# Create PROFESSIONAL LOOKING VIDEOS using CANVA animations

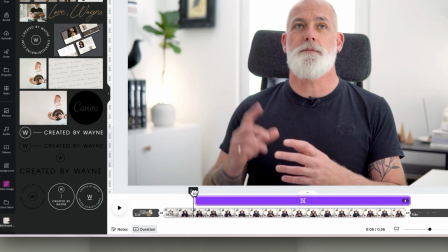(8:17)
And then I can click and drag the left-hand side so that that's where they start. If I drag the playhead, you'll see that we have a few seconds of me talking, and then they appear.
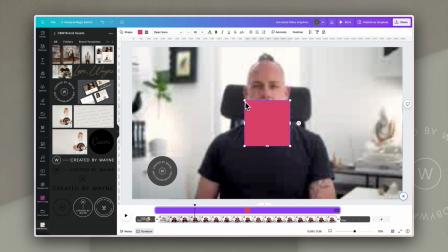(8:26)
Next thing I'm going to do is to add a rectangle, and I'm going to resize and recolor this to fit with my brand colors. I'm also going to round the corners so it creates this almost pill shape, and I'm going to move that down so that it's aligned with the circle,
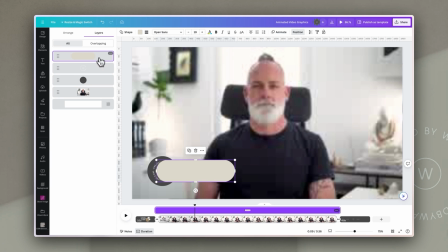(8:40)
but I am going to use the layers tool to move it behind the circle and the logo. This box, which is going to contain the text boxes, I want to look as if it kind of emerges from behind that circle, which means that the animation I'm going to use is click on Animate and use Baseline,
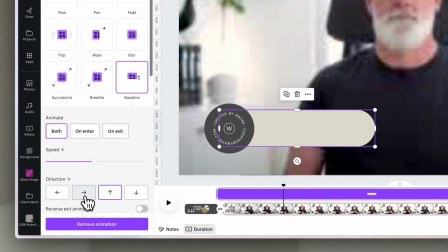(8:55)
and then choose the arrow that shows it coming from left to right.
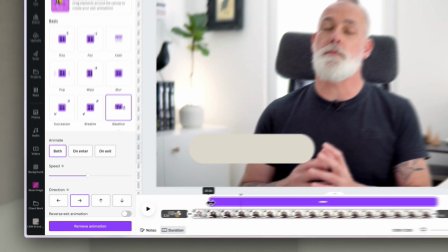(8:58)
Then I want to adjust the timing, and by clicking and dragging this, I can see once the circle and the logo appear, that's when the box should come in.
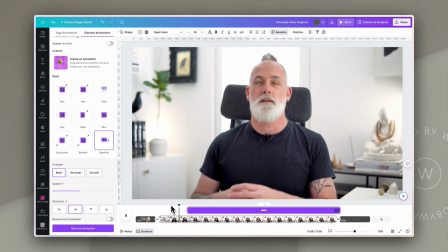(9:06)
Now if I click and drag the playhead and then just play it, you'll see the circle and logo come in, and then the box emerges from it.
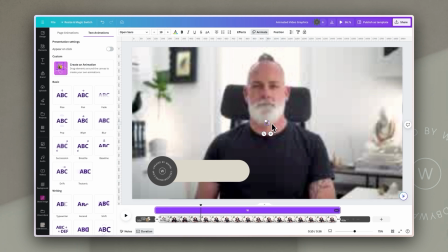(9:13)
Next, I'm going to add in my text box. First of all, just my name and pronouns, and then format that again using Poppins to make sure that we keep things consistent.
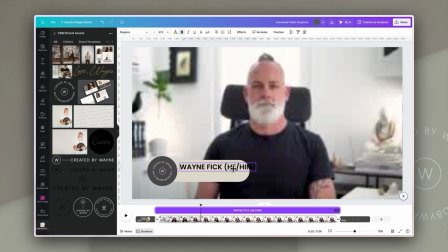(9:22)
And I'm going to enlarge it and then just position it where I want it on that box. Next, I'm going to add in a second box, and I'm going to add my title in. Move that down and reformat again, just using Poppins.
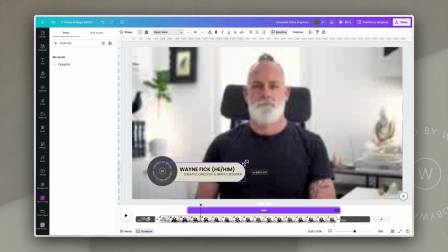(9:33)
And then I'm going to just change the spacing of elements so that they all look consistent and they all work. Now, the text boxes, I definitely want to animate in the same way as that box that surrounds them, but I want them to come in a couple of seconds after.
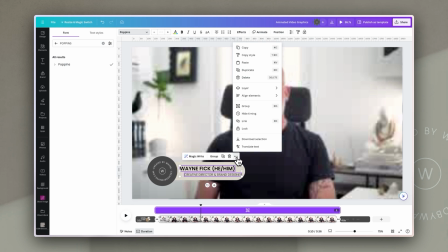(9:48)
So I'm going to right click, having selected both of them, make sure show timing is selected,
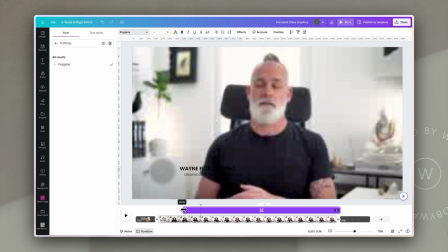(9:53)
and then I'm going to click the handle on the left hand side and drag until we see the box has almost fully appeared,
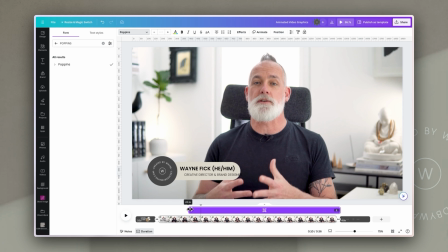(10:00)
and then I can start those text boxes.
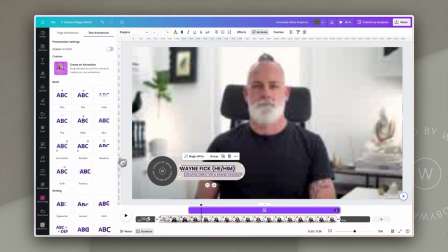(10:03)
And for the text boxes, I'm going to add the same animation with a baseline from left to right, and I'm going to slow that down a little bit so that we have slightly different speeds on the box and the text. In fact, to add some interest, I'm going to click on the subtitle of this text,
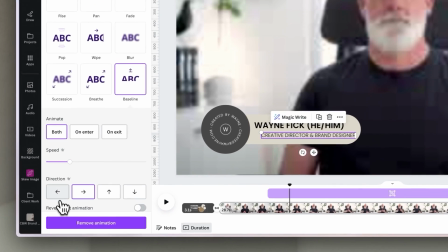(10:19)
which has my title in, and I'm going to choose that coming in from right to left the other way.
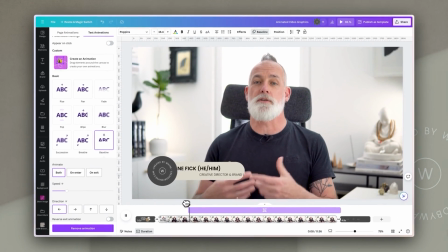(10:25)
And that's just to add a little bit of interest, and it looks kind of slick coming in from the right-hand side.
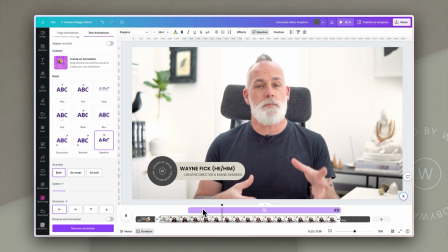(10:29)
Once that's been on for a few seconds, we then want it to disappear.
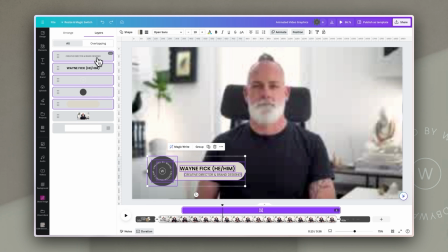(10:33)
So we're going to select all of those elements that we've just animated, and we're then going to click on Show Timing, make sure that it's visible,
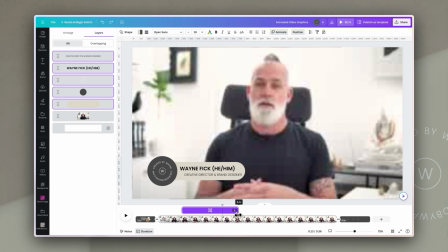(10:41)
and we're then going to click from the right-hand side for all of those elements so that they disappear a few seconds after,
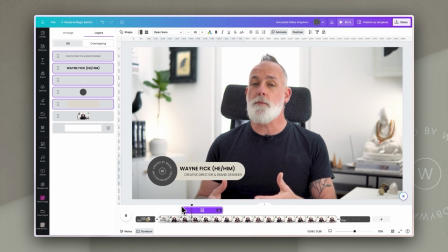(10:48)
and people just have enough time to read them, but they don't interfere with the actual content of the video.
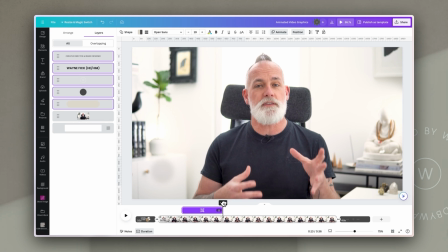(10:53)
Now, when that disappeared, you'll see that the box behind the text actually moves off to the right, and I want it to go back to the left.
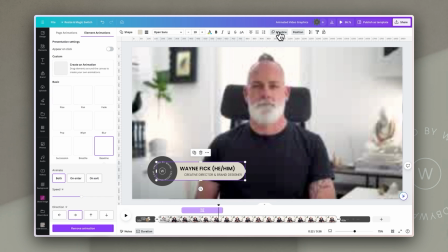(11:01)
And the way that I do that is by clicking on it, checking my baseline animations, and then at the bottom here,
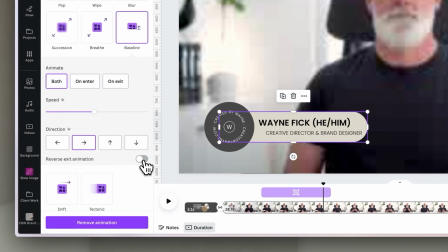(11:07)
I will choose reverse exit animation, which means it comes on left to right,
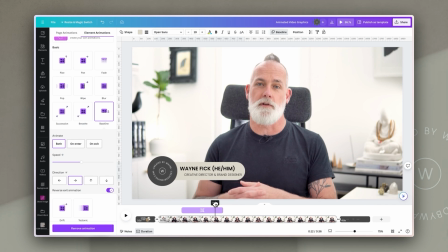(11:11)
but it disappears right to left. And that just gives this really nice effect of it disappearing behind the circle again.
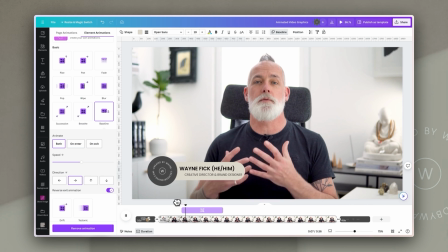(11:18)
So it's a subtle thing, but it does look a little more professional when things like that are paid attention to. Now that's a pretty simple lower thirds just created from individual boxes and elements in Canva. And obviously you could do the same thing if you wanted to highlight certain points in your content. For example, if you were talking about facts and figures and you wanted to show some statistics, you could just use Canva text boxes with those figures in and have them subtly animating in as you talk about them in your video. It's really easy to add those kind of graphics into Canva, and you can decide how long they're on the screen, you can animate them on and off, and it just adds a bit of punch to what you're talking about. Plus, of course, it keeps people's attention because there are different elements moving and changing. Another way to keep people's attention is by having things change in the video. So for example, you could change the framing of your actual talking head video. Now by that, I just mean that you'll zoom in or out. It keeps people's attention because something has changed. Now an easy way to do that is to create what's called a jump cut. Now a jump cut literally just means that you jump from one framing of a video to another framing of a video. There's no animation between them, and it's a very sharp cut.